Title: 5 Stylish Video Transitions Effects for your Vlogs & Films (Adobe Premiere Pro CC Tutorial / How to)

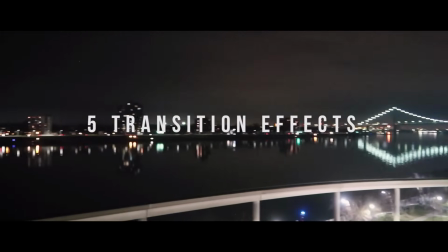0:00 Hi everyone, my name is Justin Odisho, and in this Adobe Premiere Pro CC tutorial,
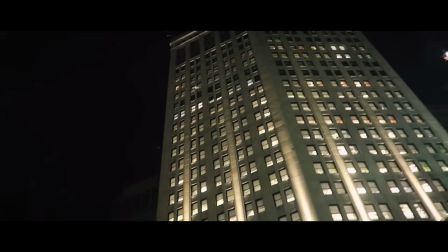0:04 I'm going to show you 5 stylish transition effects that you can create for your vlogs, videos, and projects, including fades,
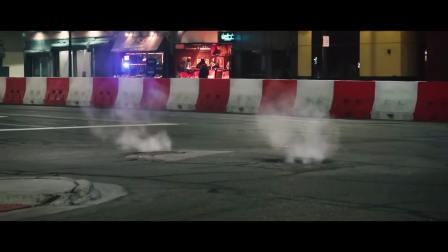0:11 flashes, and glitch transitions.
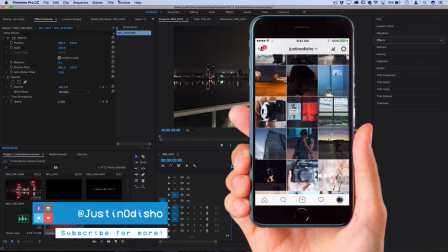0:18 So before we begin this tutorial, I just want to say if you're not following me on Instagram, Twitter, social media, go follow me.
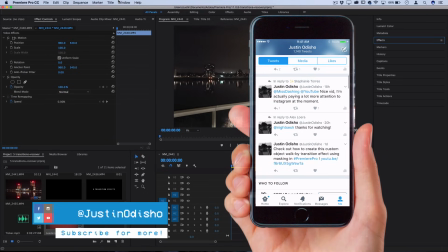0:24 A lot of you guys always want to message me examples and links, and it's a lot easier for you to just DM me on Instagram or Twitter.
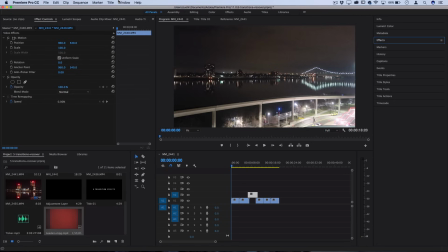0:30 I can get back to you easier. And I love sharing, live streaming, whatever on there. So the links for all that will be in the description. I look forward to connecting with you guys more on there.
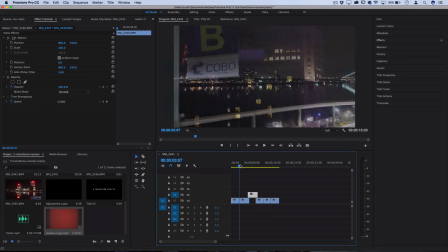0:38 And getting into this tutorial, I've got a sequence of example clips laid out on this timeline with just a simple cut in between them. So we're going to be building all these transitions right within Premiere. So let's ease into it with a pretty simple but transition that you might want to use in the beginning or end of a project is the crop open or close barn door transition.
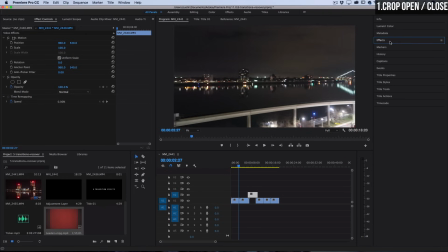0:57 So let's head over to the effects panel on the right hand side. I'm going to be in this menu a lot, so if you don't see it, then I'm just working on the default all panels and window workspace reset default workspace.
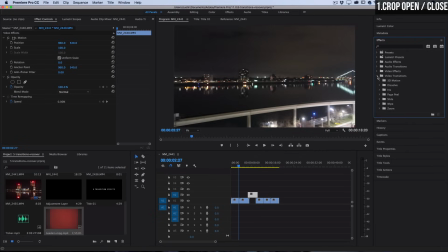1:09 So that's how I have everything on the side here. But let's open up the video transitions, and under the wipe folder, you should see one called barn doors. These transition effects, which you can see have a diamond symbol here, are able to be dragged right in between clips or at the start or end of clips.
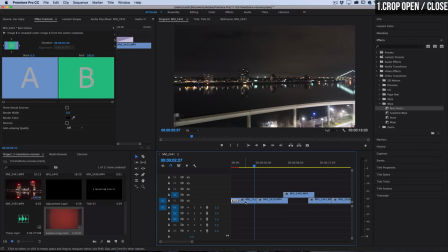1:27 So if I place it at the start of this clip and click on that transition, you should see in the effects control panel a few different options. Basically, you can just choose what direction you want it to open up from, south to north or east to west.
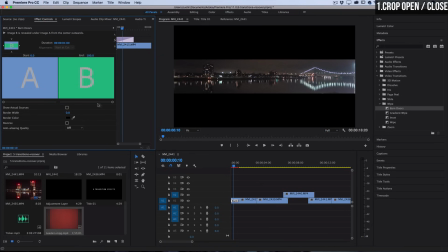1:41 So if I click this down arrow, then it'll open up and down like I want, and you can reverse it if it's not opening up the way you want.
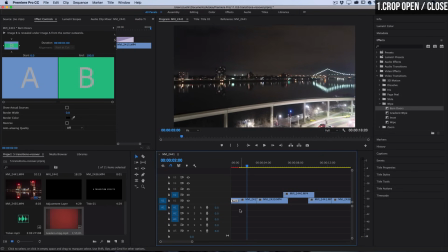1:49 Now by default, it's 1 second long, but if you want a little bit more of a slower cinematic feel,
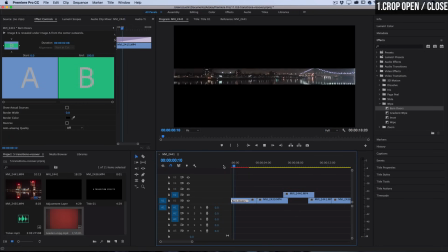1:54 you can stretch out that transition so it takes a couple more seconds, and then you have a slow crop open effect.
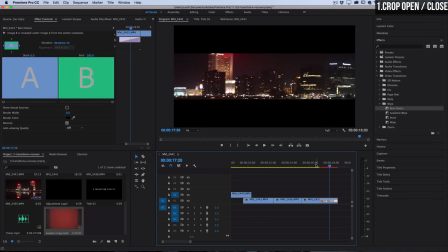2:01 Alternatively, you can drag the barn doors on the end of a clip, and you'll have a slow crop close effect if you want to end out a project that way. So that's an easy functional transition for your beginnings and ends if you want it. However, next let's talk about creating flash transitions.
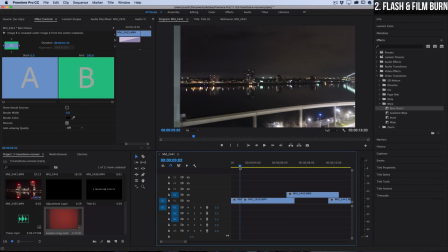2:16 So if I want to flash from this clip to the next, there's a couple different ways that we can do this. So one, a really easy way is just search for the dip to white effect, which you should find that also in the video transitions under the dissolve folder.
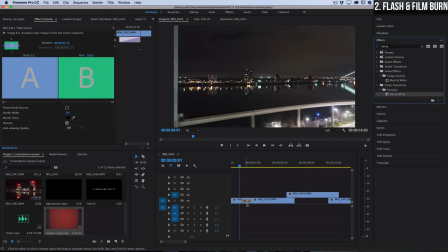2:30 And if you click and drag it in between two clips, you can click on that transition, adjust the alignment of it.
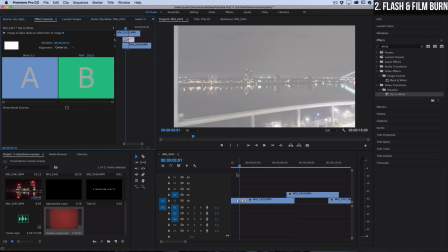2:37 So center at cut is what I'm going to do. And by default, it's 1 second, which is a little too slow.
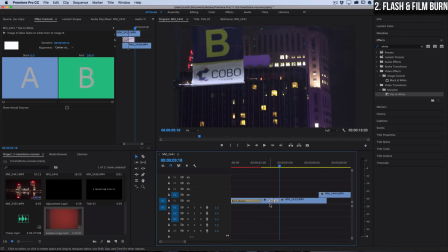2:42 It's more of a white fade. But if you want to turn that into a flash, I like to just cut the length of this down to be barely even half a second. So when we play that back, you can see it's a lot more like a flash and a bump, which you could sync to different pieces of music.
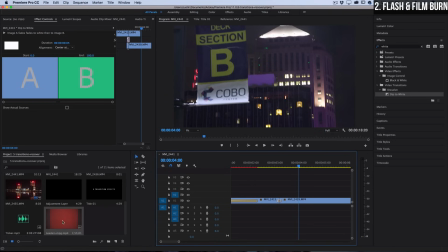2:58 Alternatively, there's a ton of stock footages that you can find online, like film reels and light leaks,
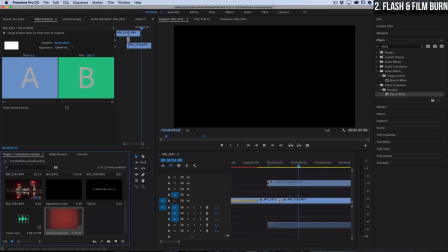3:05 that you can place over top of tracks and just cut them down to be a few seconds long.
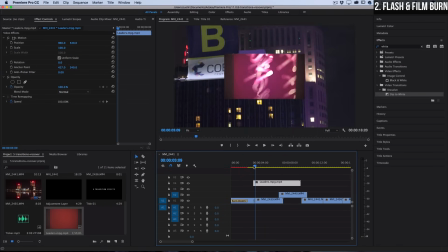3:11 So in this example, I like this couple of frames in this stock film reel footage I found, and I'll just cut the clip down to size for that exact portion and
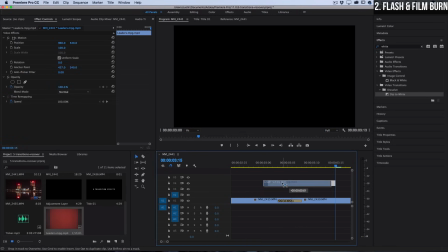3:21 place it directly on top of the in-between cut of those two clips.
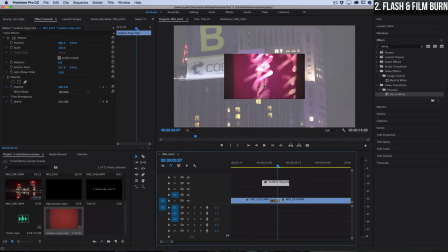3:25 Now also in this case, this stock footage is a little bit smaller than my sequence size,
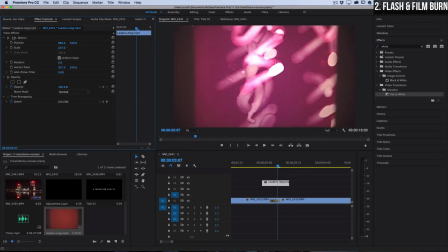3:31 but I'm not really too concerned about the detail or fuzziness of it, so I'll just increase the size and scale of it until it fills up the sequence.
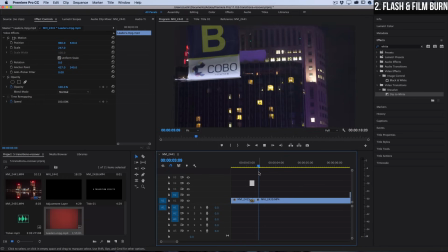3:39 From here, we can actually go a couple different directions with it. You could just let it play in between the clip, and it's kind of like a deflective transition.
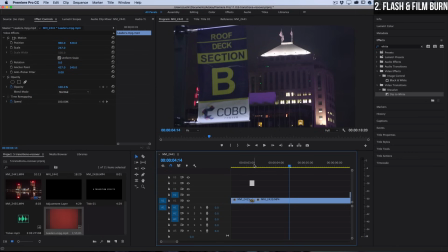3:47 It catches your eye for a second, flashes, and goes to the next clip. Or you can apply a blending mode onto this.
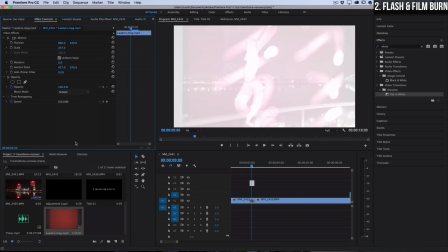3:53 So I could use a blending mode like screen or color dodge, which will just kind of amplify the brightness of the clips, but you'll still be able to see what's underneath.
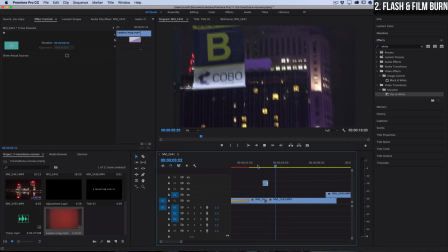4:02 And that's just another variation of how you could let this flash play through. And you can even see in this case, I'm combining it with that dip to white flash.